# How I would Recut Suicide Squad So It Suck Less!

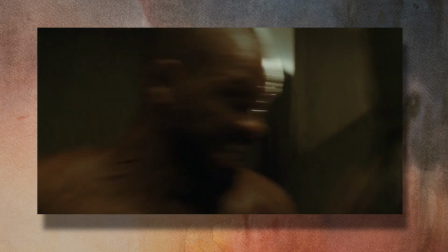(4:05)
First character we are introduced to is Floyd Lawton, Deadshot,
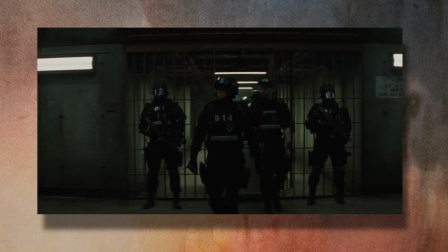(4:08)
and then we're introduced to Griggs, the head security guard at the black ops site.
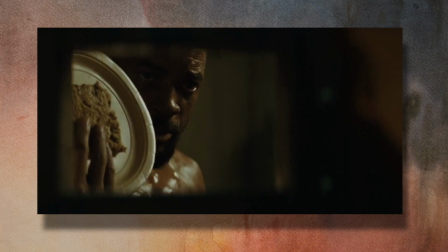(4:14)
It's a dinner time, so Griggs personally serves him some loaf.
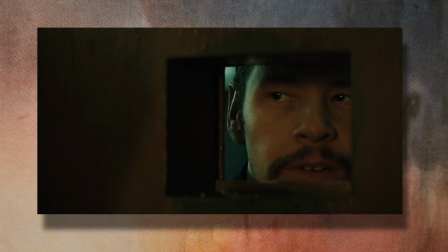(4:18)
He clowns Deadshot and says there's rat shit and toenails in there, at which point Deadshot threatens to kill him.
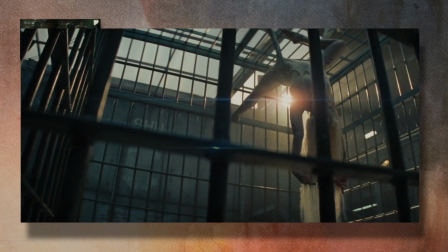(4:26)
This results in Deadshot getting his ass beat. Then the next scene is we cut to Harley Quinn hanging off the bars.
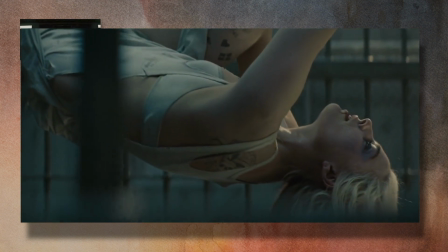(4:33)
I'm not sure how she got the material to hang off the bars, but I'll give them a creative license. This is supposed to be a black ops site, and these people are supposed to be dangerous. But so we're still following Griggs.
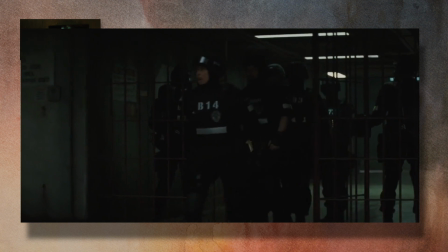(4:45)
Griggs enters, basically, like the frat boy security guard that he is,
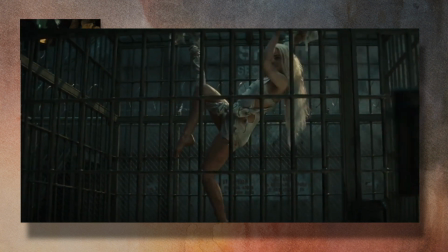(4:51)
tells her that she's not supposed to be hanging off the bars, at which point we get a little insight to Harley Quinn and how crazy she is.
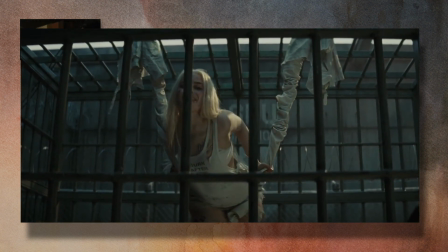(5:00)
She clowns on him and invites him in, and he says no because she's dangerous and she knocked out 5 of his guys.
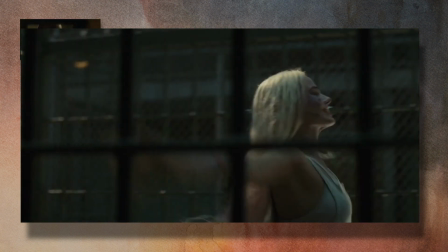(5:06)
And then he asks his guard to electrocute the bars.
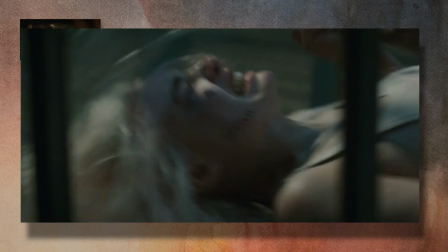(5:11)
That shocks her to the ground, and we flash back to her getting abused by Griggs earlier.
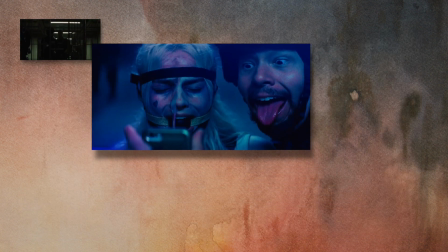(5:18)
The scene finishes off with Griggs saying that she's a whole lot of crazy, which we already knew, but, you know, I guess we needed someone actually to say it.
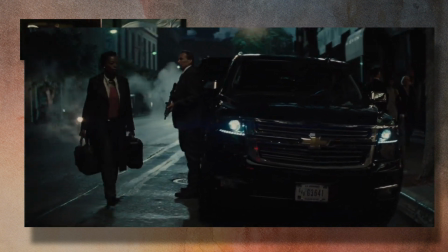(5:27)
So then we cut to the third scene, which now we're in D.C., and we are introduced to Amanda Waller,
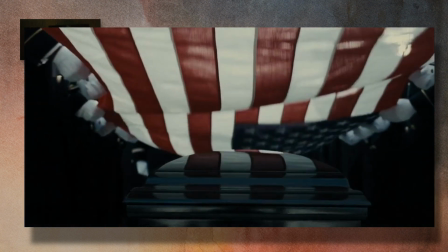(5:34)
who voiceovers that Superman's dead, and because Superman's gone, that's why she's here.
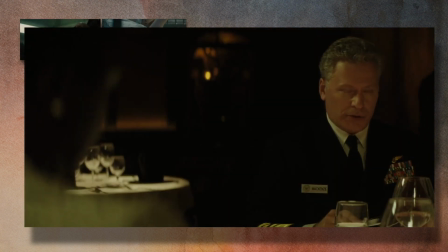(5:41)
So Amanda enters the restaurant to greet her bosses, which are intelligence officials, and she's there to pitch them on her new idea.
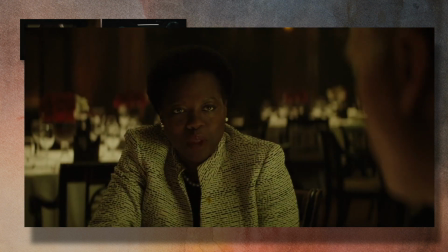(5:49)
With Superman's death, they need tools to be able to counteract any possible metahuman
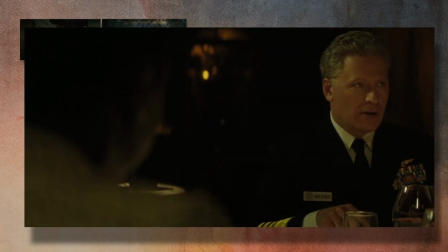(5:57)
coming into existence that want to do evil towards the United States government. And her idea is to create Task Force X of villainous
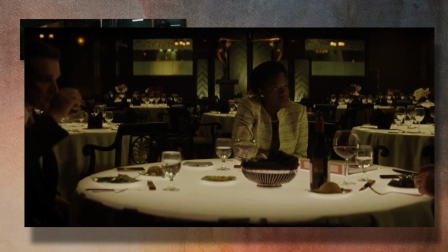(6:06)
metahumans in which they captured, and they'll do the bidding of the United States government for reduced sentences.
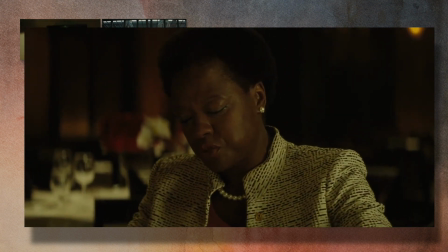(6:12)
It's basically like the Dirty Dozen.
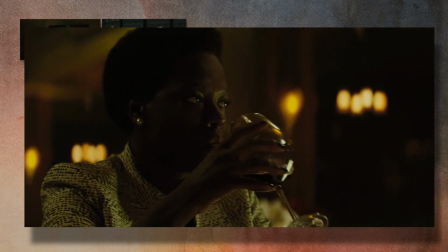(6:14)
Then Amanda Waller presents the intelligence officials her dossier on the villain she's captured for this program.
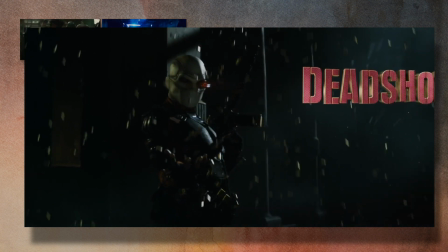(6:21)
We get various flashbacks and voiceovers of the characters. We are introduced to Deadshot, Harley Quinn,
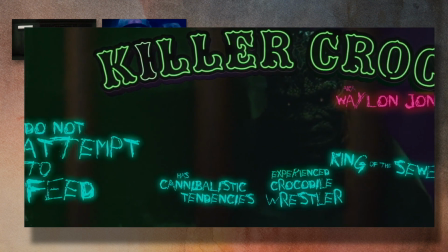(6:29)
El Diablo, the Croc, June Moon and the Enchantress, and Rick Flag.
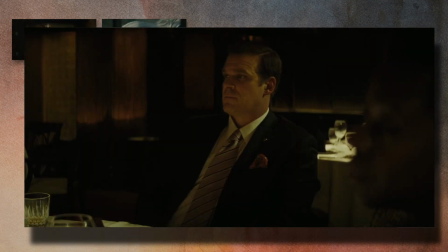(6:35)
And then the scene finishes off with Amanda Waller's promise that she has the ability to control these people to do the bidding of the United States government.
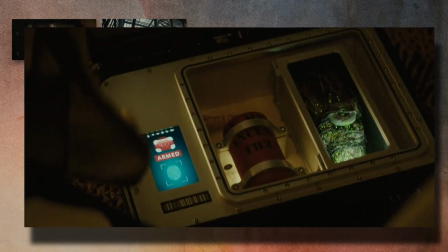(6:43)
More importantly, that the Enchantress, the most powerful metahuman, she can control because she has the witch's heart.
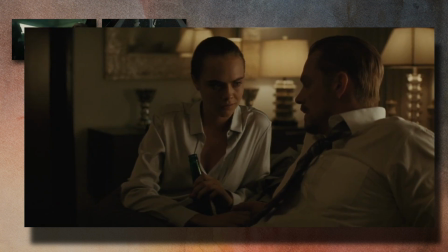(6:50)
Whoever controls the witch's heart controls the Enchantress.
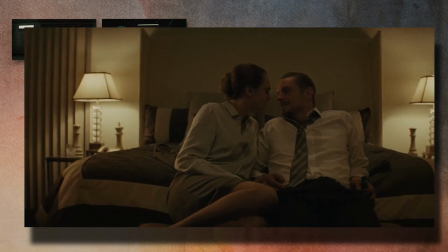(6:54)
So she has the heart under lock and key in a briefcase attached to a bomb.
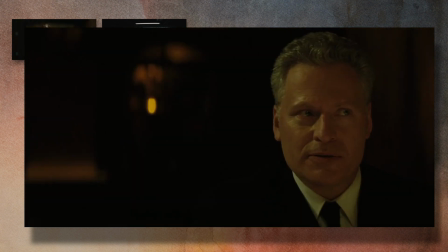(7:00)
So, all right, there you go. So we're already 3 scenes in the movie, and we're already running into problems.
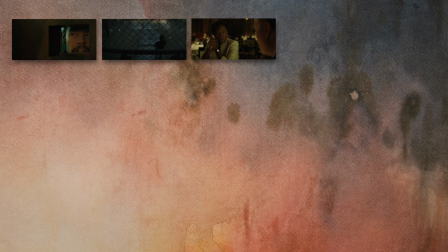(7:06)
The first problem that I see is that the movie opens up on the wrong scene. It opens up with Deadshot and Griggs.
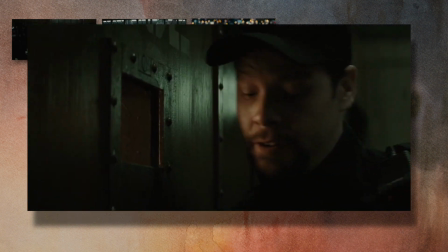(7:15)
And your first scene in the movie should be the first scene that establishes the main conflict of the film,
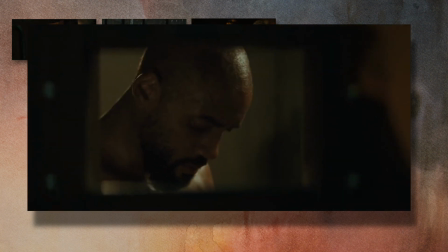(7:22)
who are the protagonists, who's the main antagonist. You should always be presented with the characters that are driving the story along.
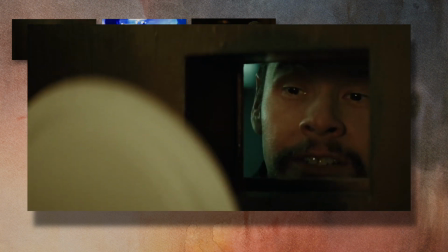(7:29)
Griggs is not a main conflict to our protagonist. He's not a main conflict towards Deadshot or Harley Quinn.
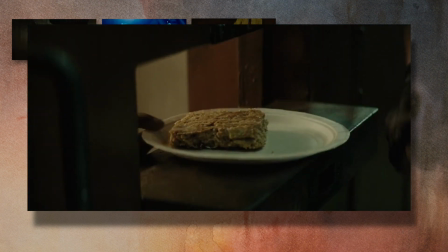(7:36)
He's more of a comedic relief side character.
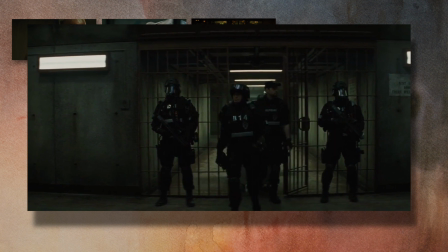(7:39)
He provides some conflict in the form of the government or how crummy it is to be in the abuse that takes place towards these characters in the prison,
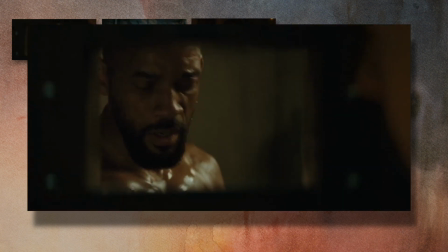(7:48)
but he's gone for half of the film. And it throws us off in pacing when we're presented with that as the first scene in the
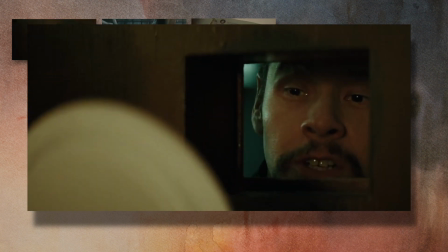(7:55)
movie, that we're following Griggs as if he is a main character, as if he's going to be the main conflict for our protagonist all the way through the end of the film.
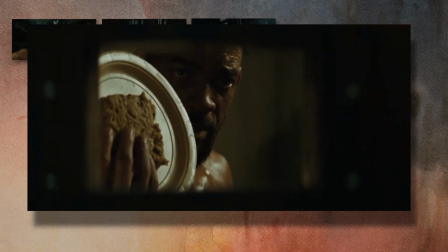(8:04)
In addition to that, it sets up that we're going to be following Griggs through the prison,
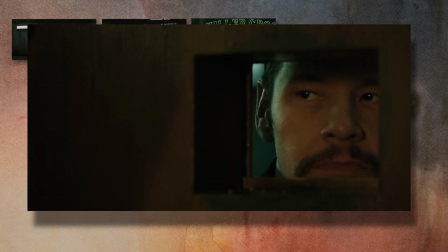(8:10)
and we'll be introduced to all the characters in the film through Griggs.
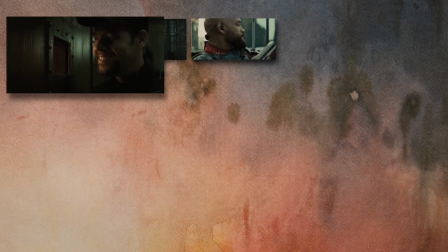(8:14)
And that just doesn't happen. We cut directly to Amanda Waller, and she's voiceovering, and she's a new character,
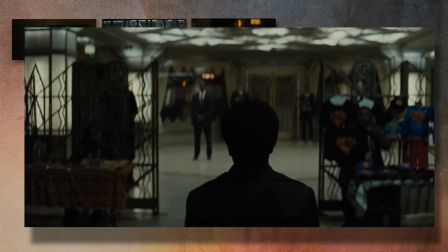(8:22)
and it's a little jarring, and it's an uneven pacing and uneven storytelling.
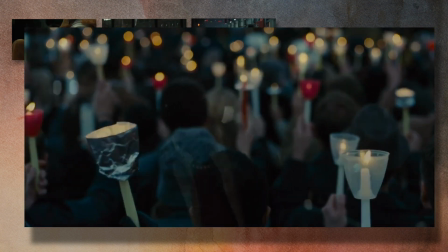(8:28)
So, the main antagonist in this film, the main conflict, is Amanda Waller.
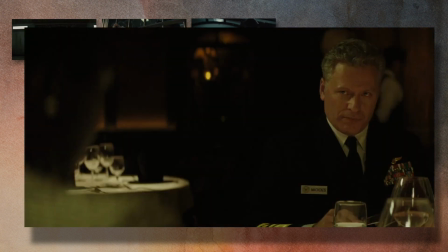(8:35)
She's the one driving the story.
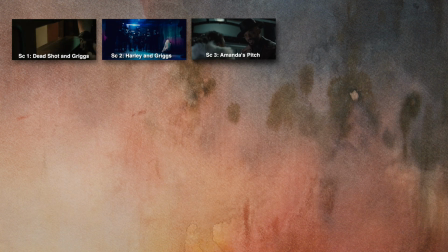(8:37)
So her scene, her intelligence pitch scene, should be the first scene in the movie. So the first 2 scenes of Harley and Deadshot in the prison with Griggs,
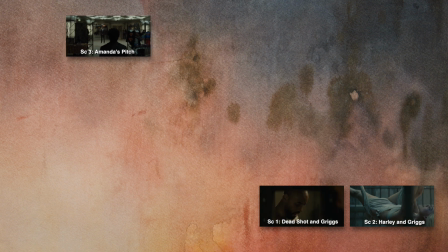(8:50)
we're going to put those away down to the side and fit them in another part of the film.
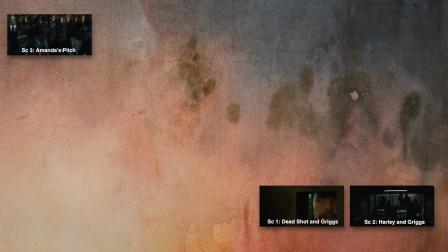(8:56)
We should really be starting with Amanda Waller's scene and the pitch, because this sets up the inciting incident of the story right away. Superman is dead. That's the inciting incident. It sets up our main antagonist for the film, which is Amanda Waller.
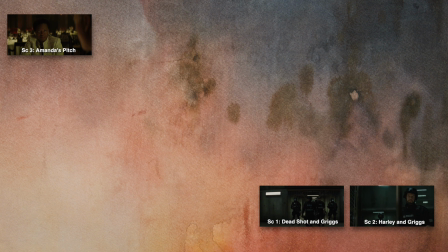(9:12)
And the scene has intent. It's driving the main story forward. She wants to create a team of supervillains to counteract any potential metahuman threat. And the difficulty of controlling them, she feels like she has under lock and key.
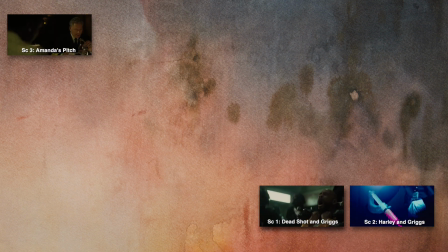(9:31)
So this should be the first scene in the movie, and the scene is long in terms of this setup. It breaks away from its main intent, which is Amanda's pitch, to going to flashbacks that really don't service the intent of the scene and slow the movie down.
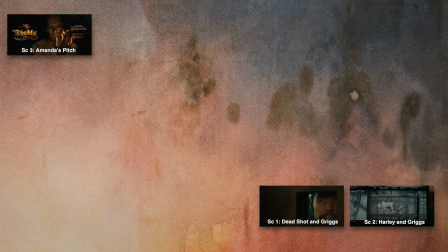(9:47)
So we're going to be going into this opening, and I'm going to show you the changes and cuts that I made to make this movie suck a little less.
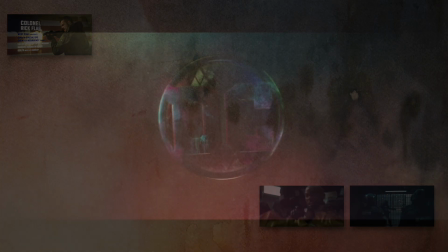(9:55) Please allow me to introduce
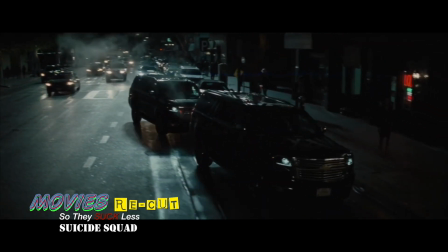(10:01) myself, I'm a man with a taste. I've been around for a long, long year.
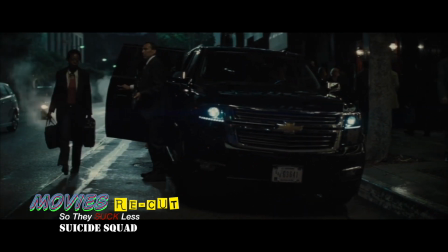(10:10) Stole many a man's. The world changed when Superman flew across the sky.
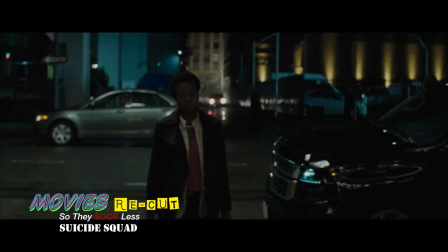(10:15) And then it changed again when he didn't.
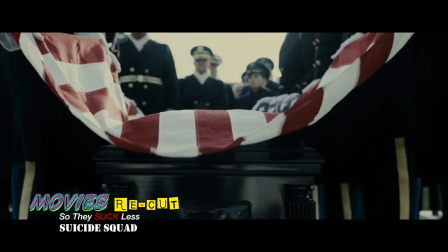(10:23) Be damn sure the pilot washed his hands and sealed his face.
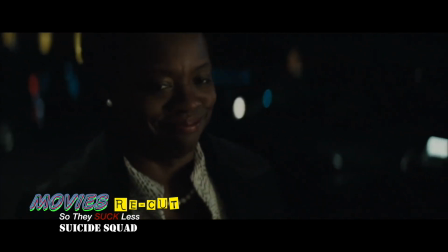(10:29) And that is why I'm here. Nice to meet you.
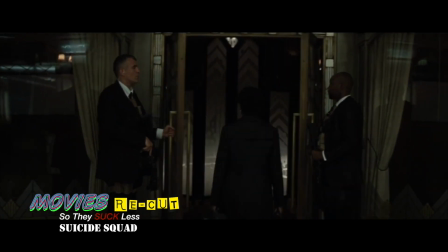(10:35) Meet you right, my girl. Mean it.
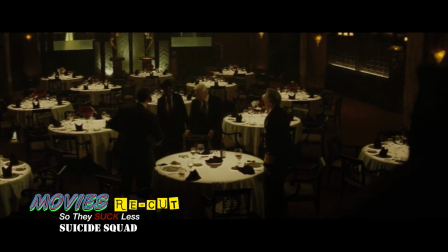(10:40) Get down. Hello, Amanda. We lose a national hero, but you sit there looking like the cat that ate the canary.
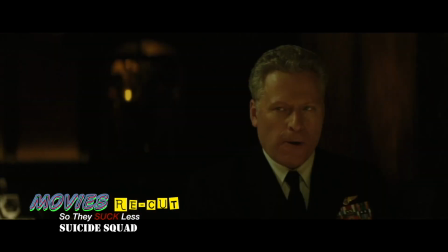(10:49) I've eaten a lot of canaries. It's taken some work. But I finally have them.
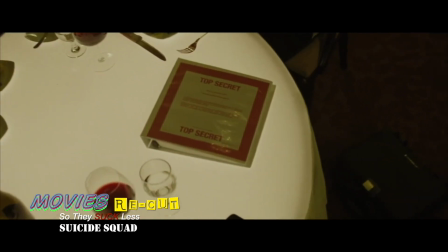(10:55) The worst of the worst. There's rumors, Amanda, that some of them have abilities.
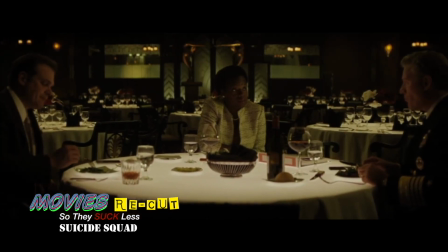(11:03) Well, the rumors are right. You know what the problem with the metahuman is?
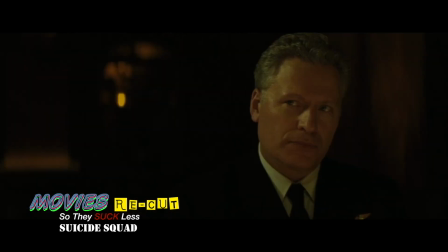(11:07) The human part. We got lucky with Superman. He shared our values.
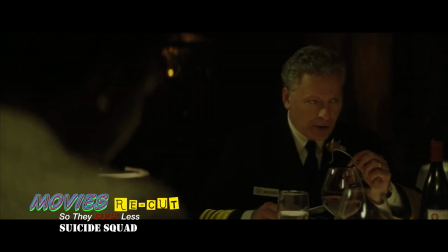(11:12) The next Superman might not. You're playing with fire, Amanda. I'm fighting fire with fire.
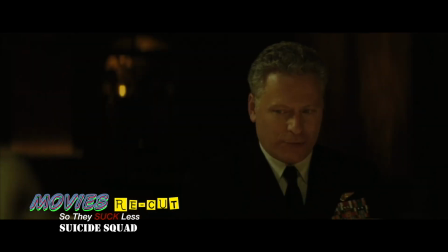(11:17) You're not going to pitch us that Task Force X project of yours again, are you?
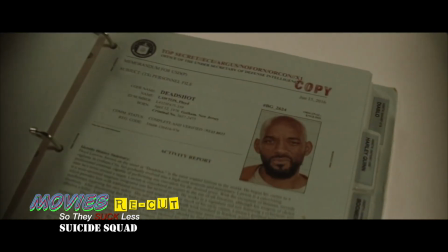(11:22) Yes. But this time you gotta listen. Floyd Lawton, AKA Deadshot.
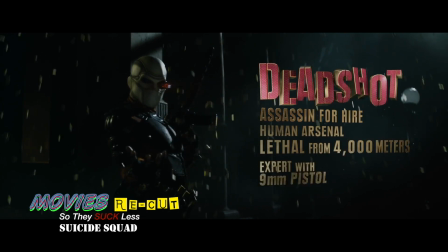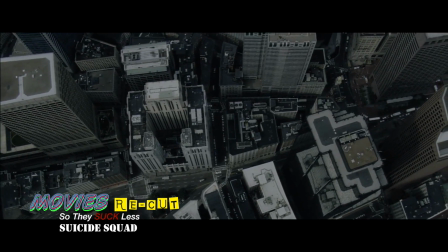(11:39) You can see me on the Riviera dressed like a playboy. Or you can catch me up in Riviera's too.
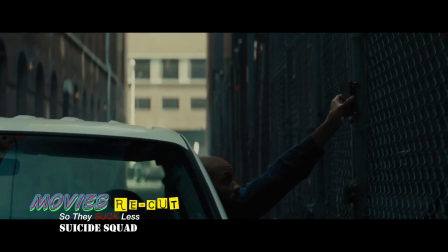(11:46) He's the most wanted hitman in the world. That's what happens when you're swayed on the roof.
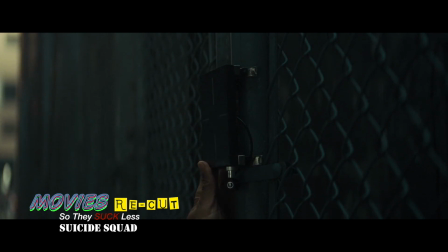(11:51) Swerving lane to lane in the cool. Let's say he has an elite clientele. What?
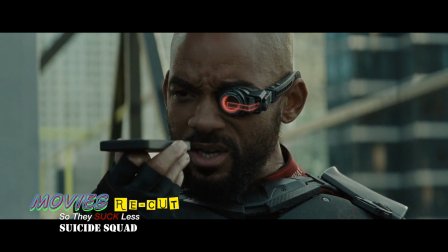(11:57) Hey, Angelo. This is the exterminator you called for your rat problem.
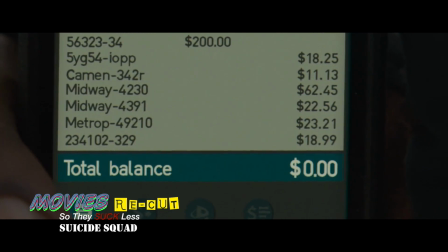(12:03) Account's looking a little thin. No one gets paid until what needs to get done gets done.
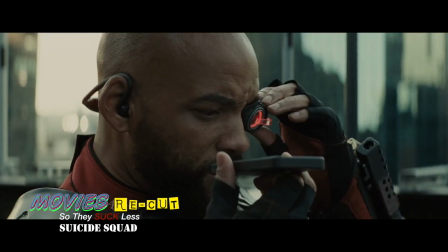(12:08) Nope, that's not the rules. No money, no honey. Whoa, here's your boy right now.
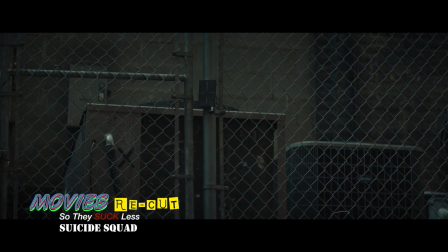(12:15) With about 20 of his new best friends.
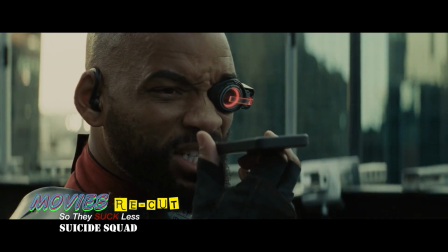(12:22) I'm still seeing zeros over here, Angie.